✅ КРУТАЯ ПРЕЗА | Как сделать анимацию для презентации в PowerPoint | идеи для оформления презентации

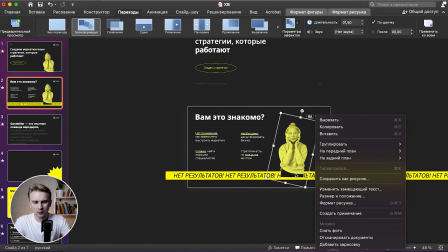Для того, чтобы она упала за вот эту горизонтальную линию. Почему? Ну, потому что так вот ноги обрезать, это будет весьма-весьма некрасиво. Плюсом, кстати, еще частая ошибка я наблюдаю, когда там от одного слайда переходят вот таким образом и тоже размещают человека.
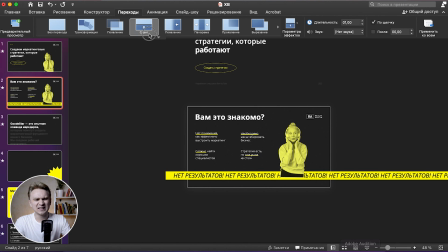Обратите внимание, ноги у человека срезаются. Это выглядит очень некрасиво, потому что человек выглядит обрубленным. И именно поэтому я здесь и добавил вот эту горизонтальную бегущую строку. Для чего? Для того, чтобы просто скрыть этот элемент. Этот элемент, то, что обрезаны ноги, можно скрывать и какими-либо фигурами, тогда я пока разговариваю, переместить на задний план,
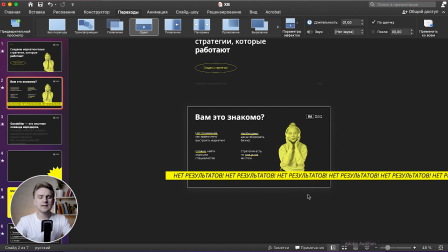можно скрывать какими-либо фигурами, прямоугольниками, какими-то креативными квакозябрами, креативными формами, либо блоками текста, либо просто уводить за край слайда таким образом, чтобы, например, переход был сдвиг не снизу,
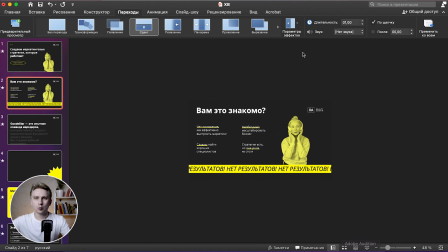чтобы ноги отрубало, а, допустим, слева, да, когда человек уезжает в сторону, и мы не видим этого среза.
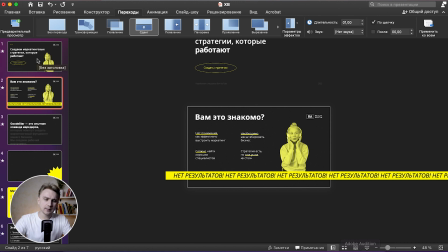Это первый, да, у нас шаг был Я элементы с первого слайда скопировал все на второй Дальше В принципе,
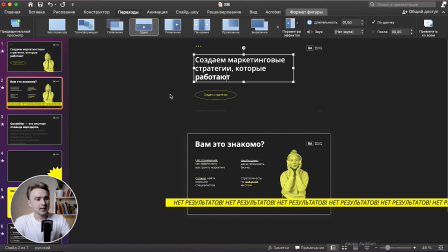мы можем в качестве прикола Вот эти элементы здесь сверху разбросать Они у нас именно с первого слайда Встанут на те места, то есть пойдут в те стороны Там, где мы их на втором слайде расположим Можно их куда-нибудь вот сюда поставить Сюда поставить Я этого сейчас делать не буду, но ты в качестве эксперимента Креатива можешь потренироваться,
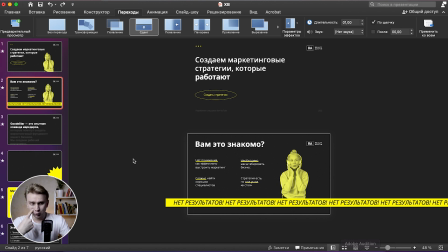попробовать И, наверное, на предыдущий слайд Нам тоже нужно скопировать элементы они же должны у нас появляться откуда-то, снизу, да, снизу должны появляться. Можно уже, в принципе, смотреть, кстати, что у нас получается.
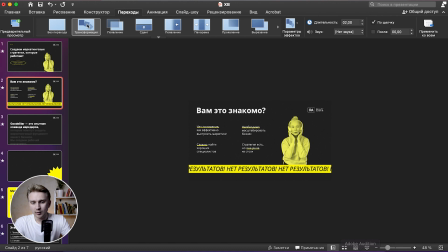Можно просто на втором слайде выбрать анимацию трансформация. Хопа! Видишь, да? То есть вот так у нас это будет работать. Обрати внимание, кстати, логотип. Логотип здесь, наверное, можно вот этот удалить на втором слайде, ну, потому что он не нужен.
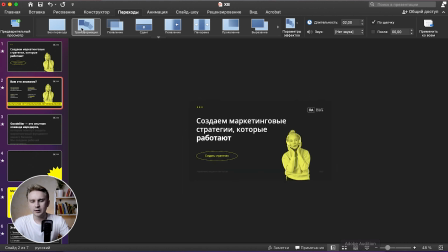И обрати внимание, что у нас все элементы, они уехали вверх, а логотип и бабушка, они у нас вверх не уезжают, Потому что они у нас и на первом, и на втором слайде находятся в одинаковых местах.
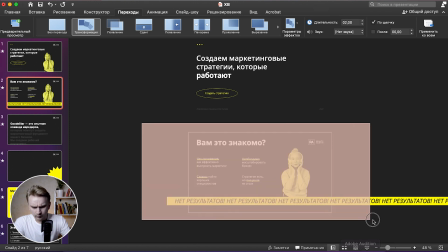Дальше. Я на втором слайде выделяю, наверное, вот так вот просто выделю. Выделю еще бегущую строку.
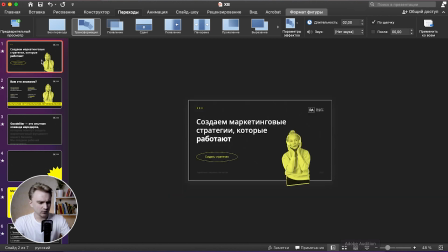Из выделения уберу бабушку логотип, скопирую все. Так же, просто горячей клавишей. Перехожу на первый слайд, вставляю.
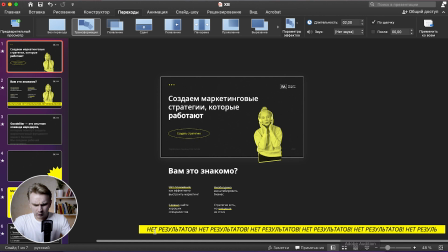И сразу же, не убирая выделение, увожу все вниз. Бегущую строку, наверное, я сразу подкачу вот сюда, к бабушке.
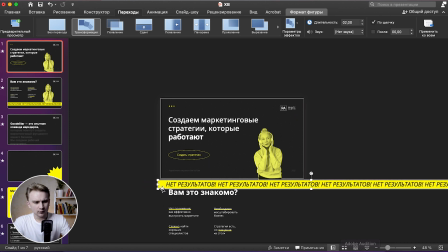И передвину ее чуть-чуть правее. Для чего? Вот, для того, чтобы она у нас трансформировалась с неким скроллом.
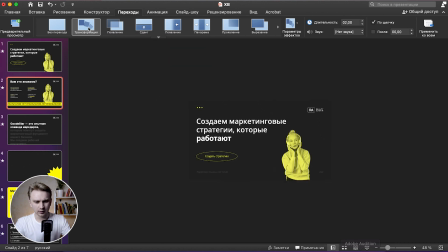Да, такой был сдвиг. Вот смотри, на линию смотри, да.
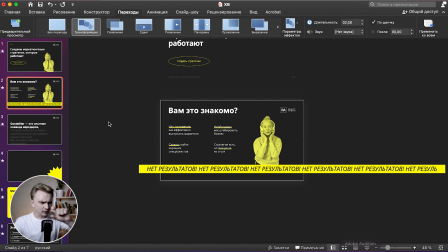Вот она так не просто вверх выезжает, а с таким неким прокруткой, что тоже дает некую динамику слайду и выглядит вполне необычно.
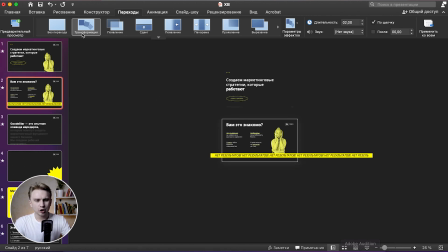И снова возвращаемся на первый слайд. И нижние вот эти блоки, если они у нас сейчас просто выезжают такой грубкой, ну, что-то хочется, может, поинтереснее.
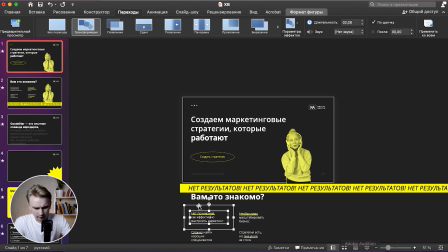Можно что сделать? Можно... Так, да, они у меня, кстати, вот тут уже сгруппированы.
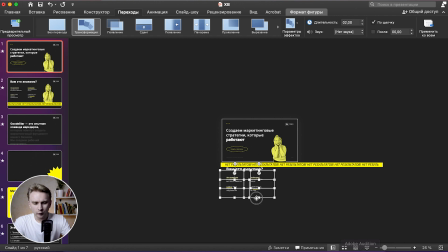Можно выделить, допустим, только вот эти блоки с текста, увести их чуть пониже, снять выделение с одного, еще ниже, снять выделение с другого, еще ниже снять выделение с третьего и еще последнее опустить ниже.
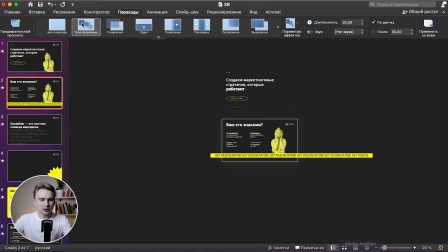Смотри, что получается. Они будут появляться с разной скоростью. Они будут так тык-тык-тык по чуть-чуть появляться, причем скорость мы можем настраивать здесь же на вкладке переходы,
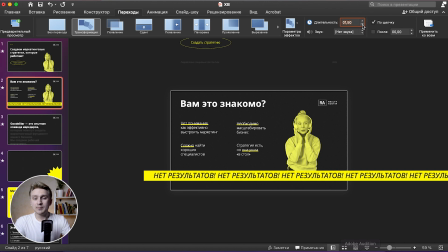вот она длительность, у нас 2 секунды, для динамики, Ну, здесь уже на вкус и цвет, там, на любителя. Я обычно люблю ставить побыстрее, чтобы было подинамичнее, чтобы там бам-бам-бам все элементы появились. И, наверное, от первого слайда к второму мы уже перешли, да?
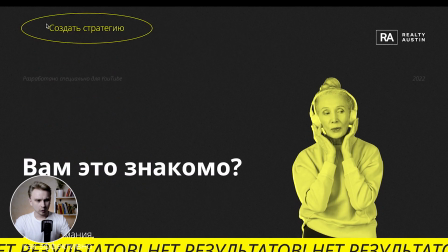Ну-ка, можем посмотреть, оценить. Оп, оп.
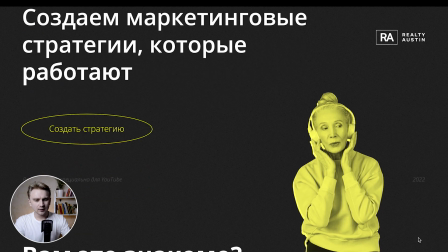Мне немного не нравится, как вот здесь 2022 трансформируется, потому что она пересекается с логотипом.
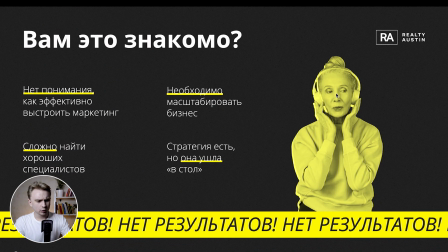А этот элемент... И немного не нравится еще, как у меня текст залезает за горизонтальную линию.
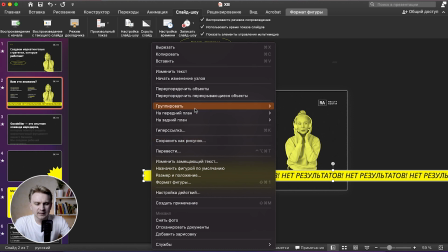Мы можем вот эту бегущую строку вытянуть на самый передний план, это тоже все можно проворачивать,
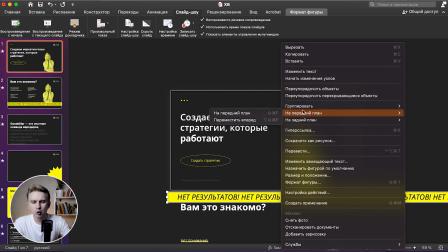и все нужно даже скорее регулировать, настраивать по слоям, следить, что куда залетает и как будет красиво, и получается,
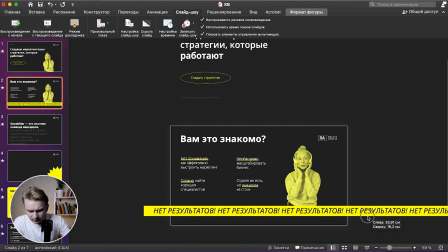наверное, на втором слайде, вот 2022, я трансформирую ее вот сюда, в правую часть за бегущую строку.
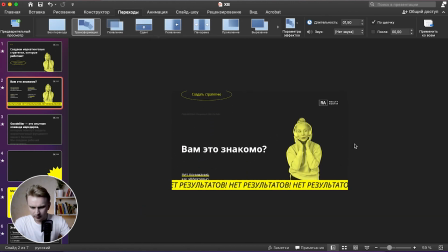Для чего это нужно? Для того, чтобы... У меня, смотри, она не пересекается с логотипом, она просто незаметно уплыла вправо.
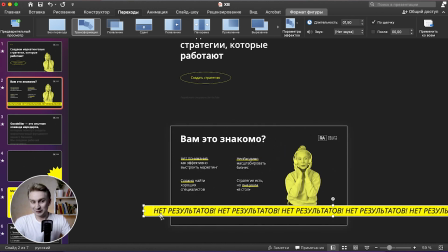Дальше было бы прикольно настроить все-таки эту бегущую строку.